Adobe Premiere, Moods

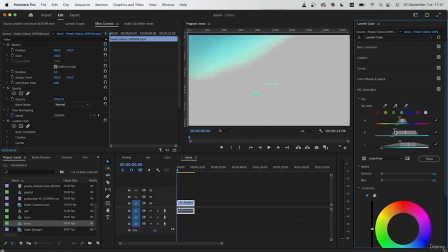(16:48)
And just increase the luminosity. Blur the edges and denoise the selection.
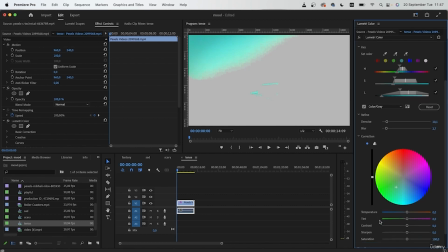(16:57)
Now we can just add some of that green. Perhaps lower the saturation, it was a bit too intense.
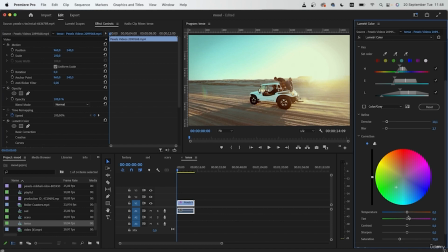(17:05)
I'm going to bring this back. Lower the saturation, add some green to there, and a little bit of yellow. Since that section of the sky was already blue, we're adding yellow temperature to make it green, because blue and yellow makes green.
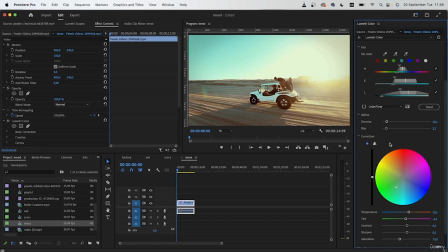(17:22)
And just finish it off with a little bit of green tint. So there's my tense movie scene. I'm just going to go back once I have my colors and just create more contrast.
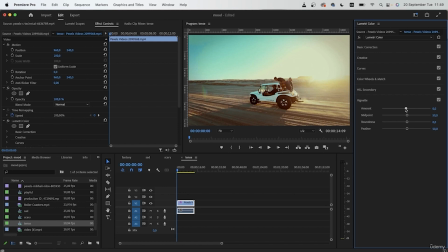(17:37)
You can also add a little bit of vignette to make this more intense. Work with your curves and make it perfect for your tense mood.
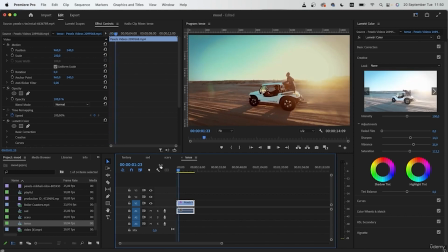(17:54)
Depending on what you have in the video, you would want to balance the amount of green and orange. Let's say if you had a forest in the video, then you would want more green than orange.
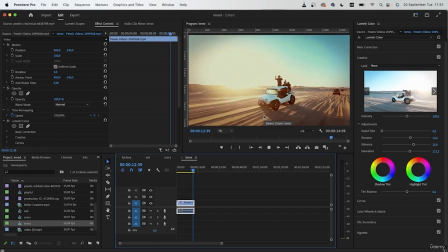(18:05)
But here, since we had more sand, then we're adding more orange than green.
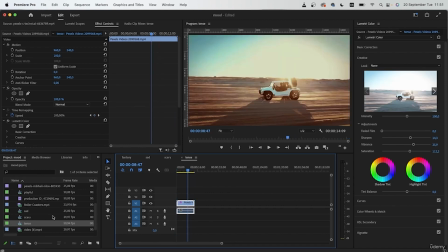(18:12)
Let's take a look at our next example, which is playful.
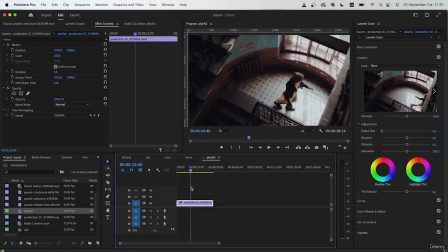(18:18)
So here I just have someone dancing. And for playful videos, you want to increase the brightness.
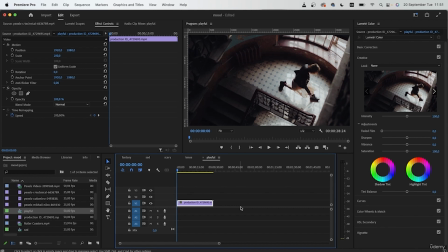(18:25)
So it's something like the fun mood that we did in the beginning. But with playful videos, you want to add some pink, purple, and red. So these combinations are really helpful.
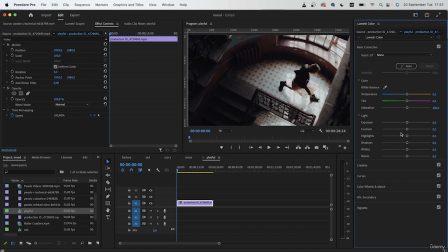(18:39)
And before that, we need to increase the lightness like we did in our fun mood. So you want to increase those shadows. Maybe lower those highlights if they're too much, decrease those blacks, and maybe decrease those whites.
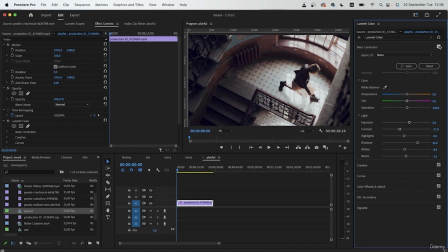(19:00)
Less contrast is ideal. So just with the basic correction alone, we brought out more of those colors. Now down to the color wheels, we're going to introduce the color pink to the combination.
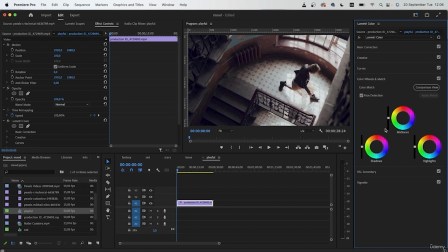(19:16)
So we're adding a combination of warm colors and the color pink. So for shadows, let's add that pink color. Just drag it right on. Highlights, let's add a warmer color like maybe red.
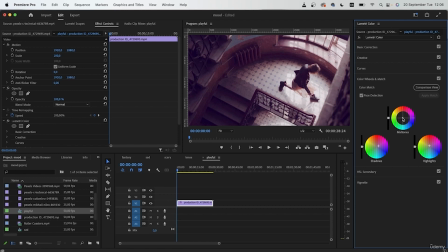(19:33)
And we can balance things out with a little bit of cold for the midtones. Another thing about these playful videos is that you want to create less contrast.
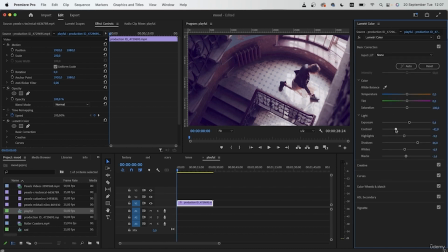(19:48)
So just grab the contrast slider towards the left and we're creating a sort of faded film look to make this video look more playful. Go to the curves adjustment, lift the shadows a bit. If the color is too much,
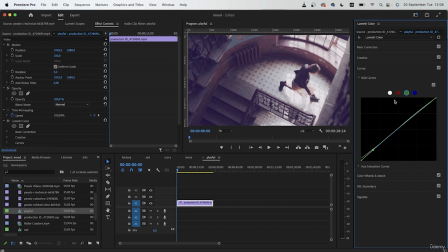(20:06)
you can just add a little bit of green. because green cancels out magenta, which is what we had here. So we're not adding green, we're just canceling out the color that's already there. Now I can just go back here and finish up my color wheels.
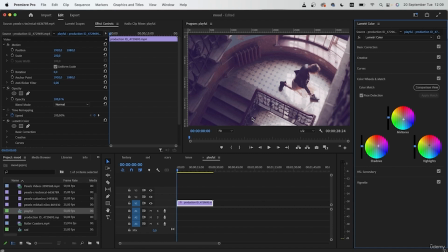(20:26)
So now we used a combination of pink, purple, and red and made the video more flat to create a playful mood.
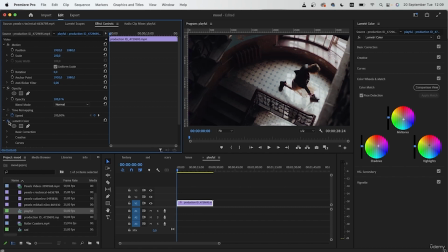(20:35)
This is before, this is after. We have created a completely different mood.
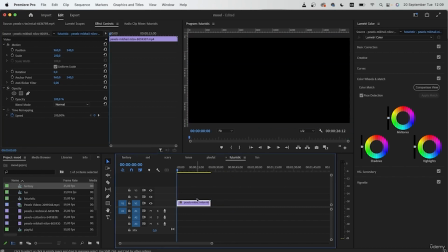(20:42)
Our final mood is futuristic.
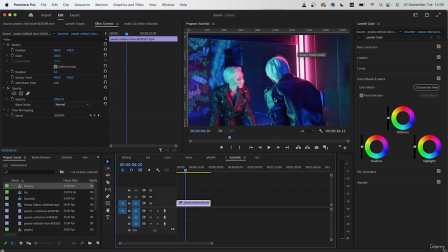(20:45)
Here I have a video that has some neon colors, and this is perfect for the mood that we're about to create.